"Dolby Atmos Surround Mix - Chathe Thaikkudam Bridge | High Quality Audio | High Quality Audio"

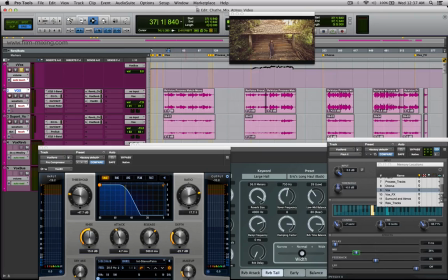If you see his on-screen presence, from someone who's really weak in a daze to someone who's realizing what he is and how he has reached where he is. So if you look at the levels, these levels actually gradually drop down compared to what you have on the main levels,
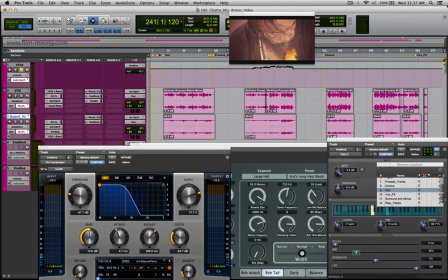and that has been done on purpose so that you have a different power that comes to your voice by the time you reach the end.
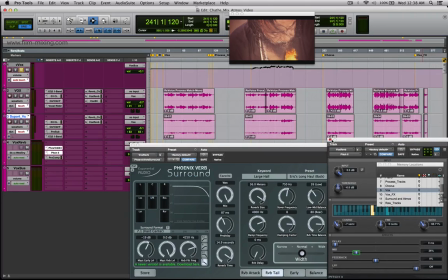One of the things that I have done on this with the reverbs is something that I don't usually do, but what I've done is,
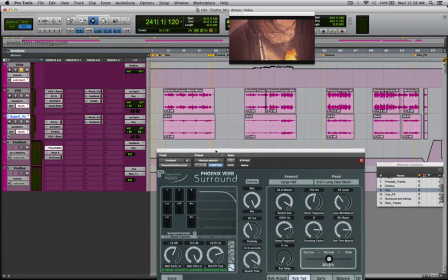again, I'm using my favorite reverb over here, Phoenix Verb. It's got a very, very long reverb tail. It's around 15 seconds over here.
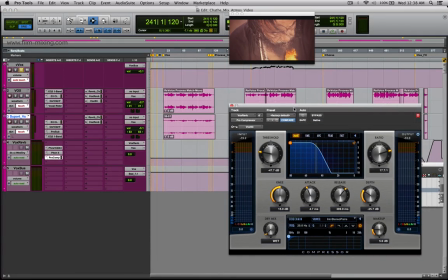And what I've done is I have a compressor on the reverb track with a side chain from the vocals. So the idea behind this is, when the vocals happen, the reverb is actually compressed.
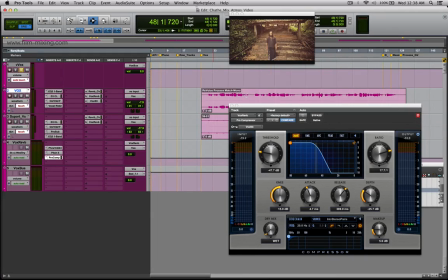And the reverb opens up between the lines and at the end of the line. So which means I can have a really, really long tail to go in between all of the instruments that is there to give them the space,
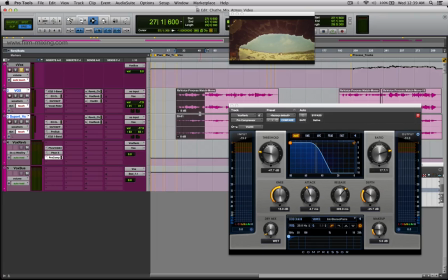and still have the main vocal over there, because this reverb would be ducked when this vocal comes in. So if I play this in solo, you can actually hear the duck that is happening.
പാഞ്ഞേ മുന്നേ ആരാൻ പോണേ
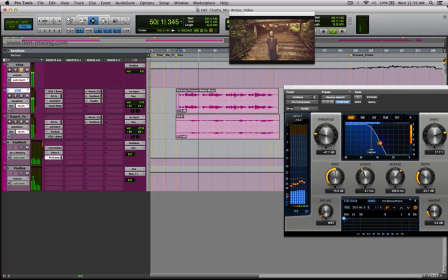തീയാട്ടാൻ കോമരം പിൻപേ ഞാനേ.
So you can hear the reverb coming up over here.
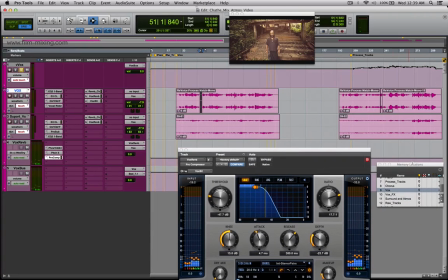Now, the interesting thing, or a kind of a designy thing that I did in this one,
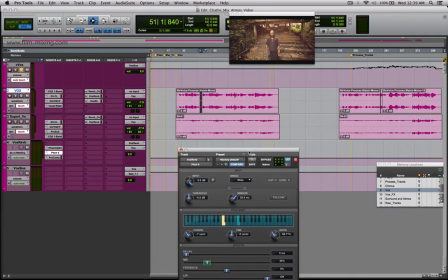was to add a pitch shift on the reverb, and it's been pitched not an octave down. It's been pitched a few notes down. The reason I did that is because I wanted the reverb to be a bit of his voice,
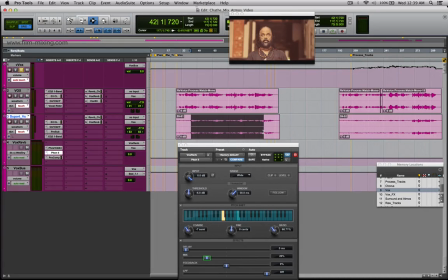and also to add a different character for the reverb itself. Like I said, the more you go towards the end, he realizes what his path is.
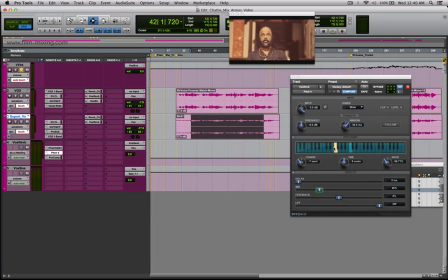So this pitch that stays in the lower octave adds a lot of lower end and kind of a growl to his whole reverb. But the mix percentage of this pitch is set to around 26%,
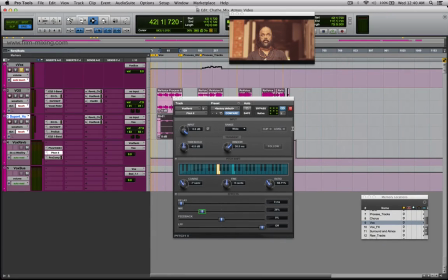which is around 1/4 of the main track, or the main tone that is there, main pitch.
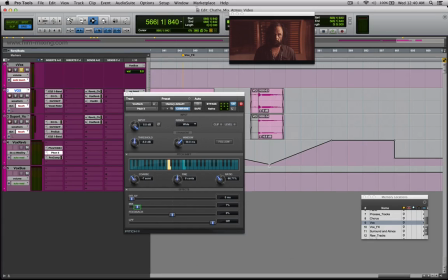What I've done in the very end, as he stops his line, I've brought the mix completely back to 100. So which means it changes from being the original pitch of the reverb to something that goes down and fades into darkness,
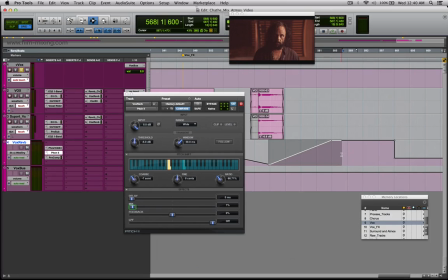which is again unknown, and it comes back to a very low, to a slightly lower octave, and this is how it sounds like.
Chathe.
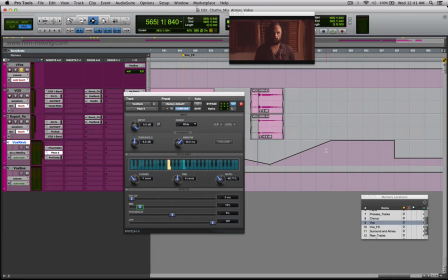So you can hear the transition happening at this point over here, where it actually becomes very dark. And again, honestly speaking, without the visual, this reverb, I don't know if it would have made a lot of sense, in that space.
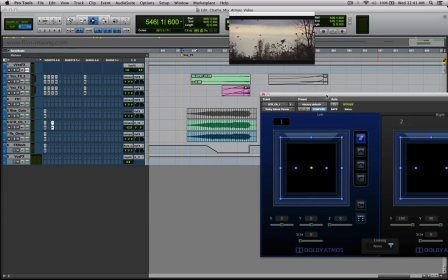Vocal effects. Now, I happen to call this vocal effects, but there are also quite a few other effects that are placed in this.
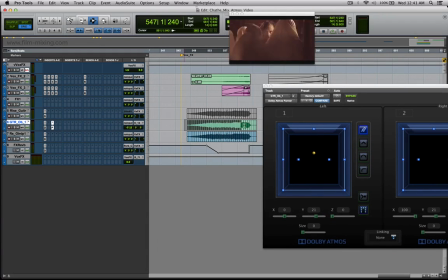Now, over here, you would see I have taken one particular track and made it into an object.
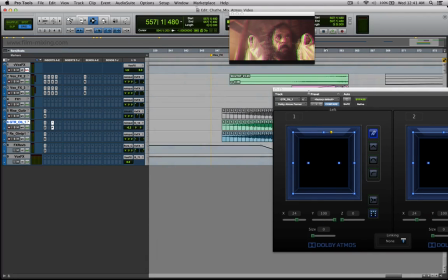The reason is, this track and the place where this track appears is actually in this particular scene.
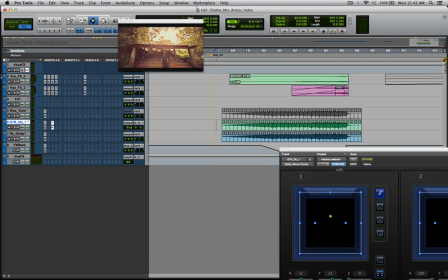And if I play the scene without the sound, you can see there's a lot of intercuts, and there's a lot of different places where he actually looks at.
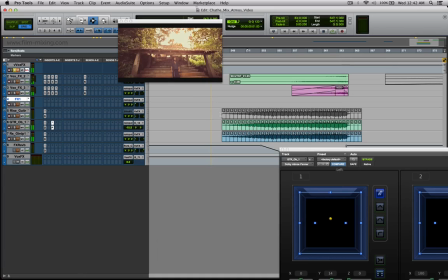So you can see he looks at a lot of different places.
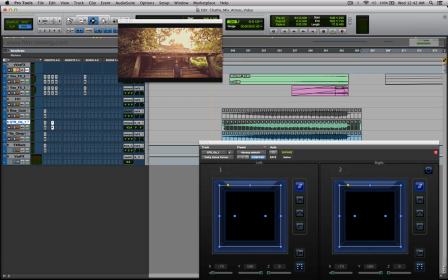Now what I've done is I've taken this. So this was how it would have, the original track was, what I did was I took this, I set my grid to 1/8 on the grid, and I've gone to edit separate clip on grid.
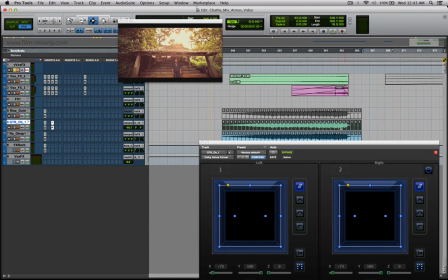What that gives me is, it gives me these cuts that are exactly on 1/8 of every bar. The next thing is to select each and every one from where the visual starts. So it starts right around here. So according to where he looks, there's a different pan that is applied to all of this.
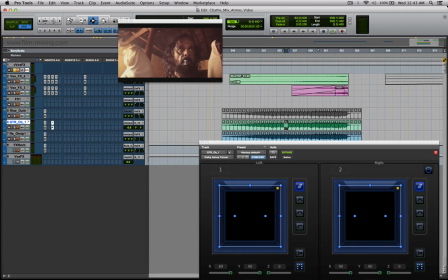So I've been following his eyes and not his face. So his face may be looking somewhere else, but his eyes look somewhere else. And once I've done that, I smoothen out these pans. Now, I've also duplicated this track over here because,
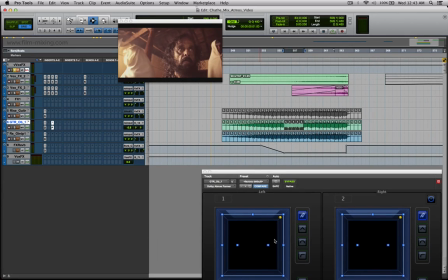a lot of these pans, what they have a tendency of jumping around. And when it jumps around, you don't want to pull the person listening to this to be very conscious of the fact that there is audio that is jumping around.
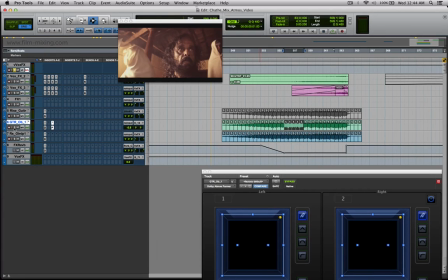Instead, you want to be stuck to the visual right there. And so if I were to just play this one track without the support track, this is how it sounds like. So you can hear all the jumps that is happening right there. So when I have the support track along with it,
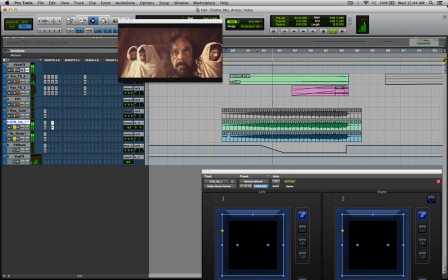it doesn't sound as hard as it is.
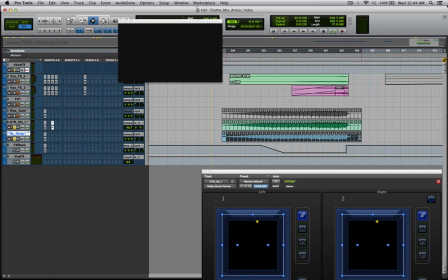So at this point, you have this particular track acting as the glue to this track's movements.
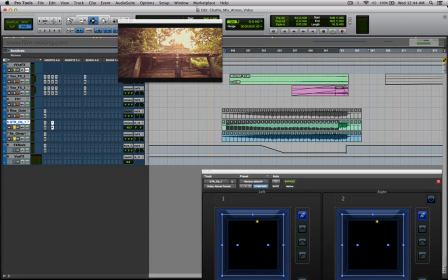But you want the movements also to be a bit prominent, because when this becomes a bigger size,
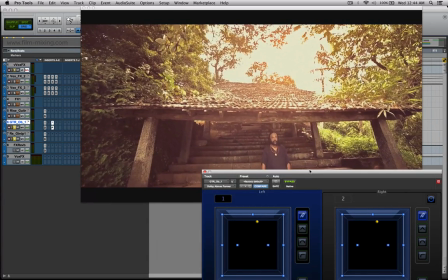the movement of this Atmos object makes a lot of sense.
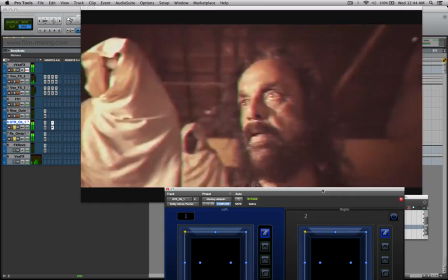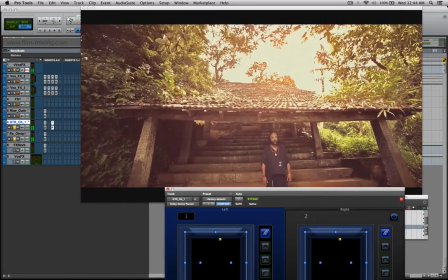So you can see that. So again, it's very important for you to realize, this is something that I've realized over time, is that if I mix to a big screen, there's a lot of difference that happens to the way I pan compared to the way if I mix onto a section of video.
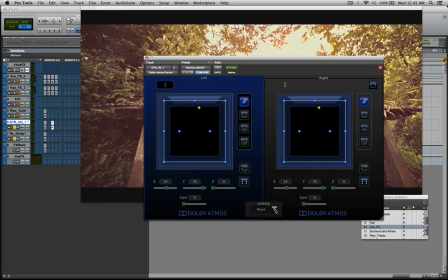Another thing is also, if you look at this, this is the Atmos panel that you have.
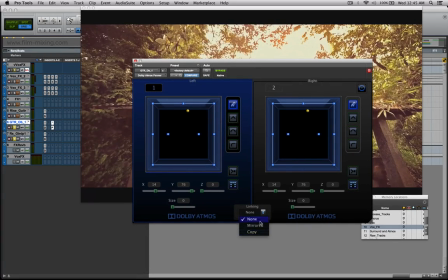So I have different ways of linking this. It works pretty much similar to the Pro Tools panel. So if it's mirrored, what would happen is they would be in opposite directions, and if it's linked or if it's copied, it's essentially like linking them.
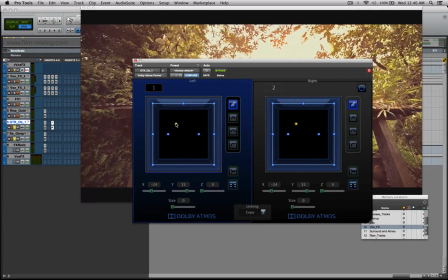So you have, this is how it happens at copy. Now you have different modes over here. So if I use the triangle mode over here, what that does is it takes it from the front directly overhead and back.
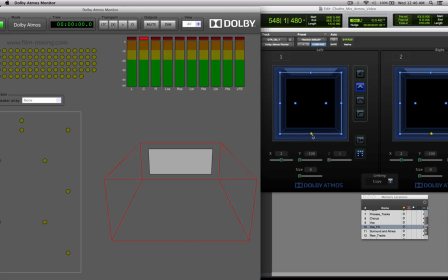So now if you look at this over here, you can see the way it pans. It goes from the bottom directly overhead and to the back. Now if we use this on a curve visual, this is how it looks like. So it goes like a curve.
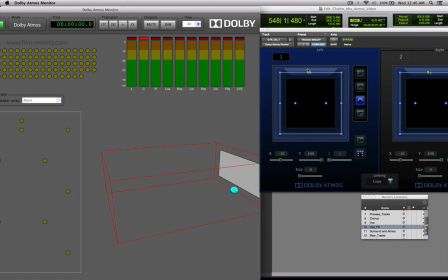So if I keep it onto the side, you could probably see it a bit. It goes like a curve.
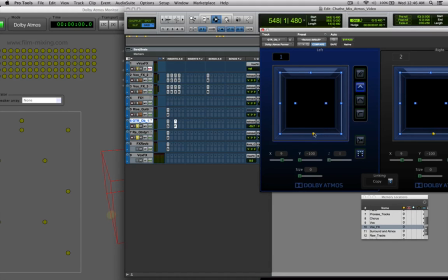It goes like a dome. So on this one, it would be like a triangle.
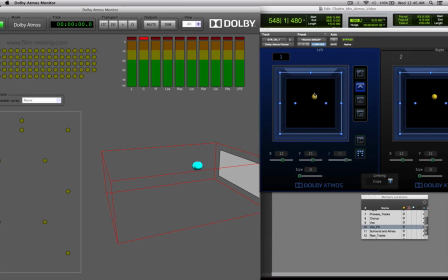It goes straight up and straight down. And on this one, once it crosses halfway, it stays up and would just stay there. And comes back. So this mode is again something that's very useful when doing Atmos mixes,
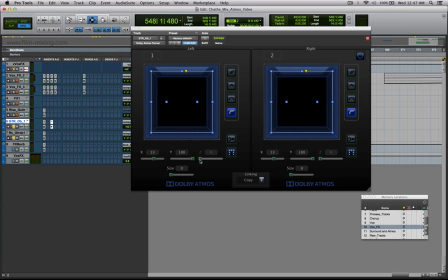because the other way would be you do your pan and then you do another pan for the Z space, which is a bit not too comfortable when you want to pan things around. This little button over here is called a speaker snap. So basically what that does is, if I have this sound, let's say I bring this down to 0.
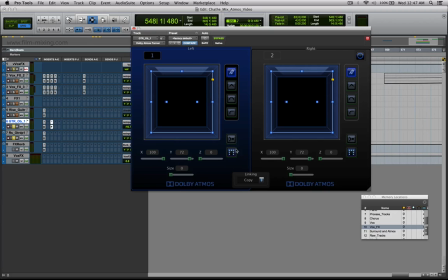If I keep this over here and if I engage speaker snap, this sound would snap to the speaker that's closest at this position and would only play back from that one speaker. So that's what speaker snap does. And then you have size, which is pretty much like divergence.
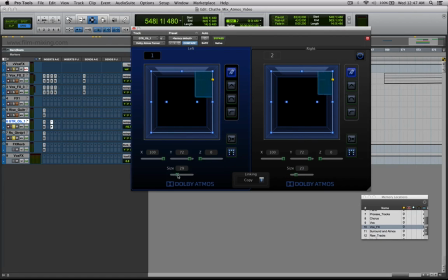If I take that off, just like divergence when it comes to the same Pro Tools panel.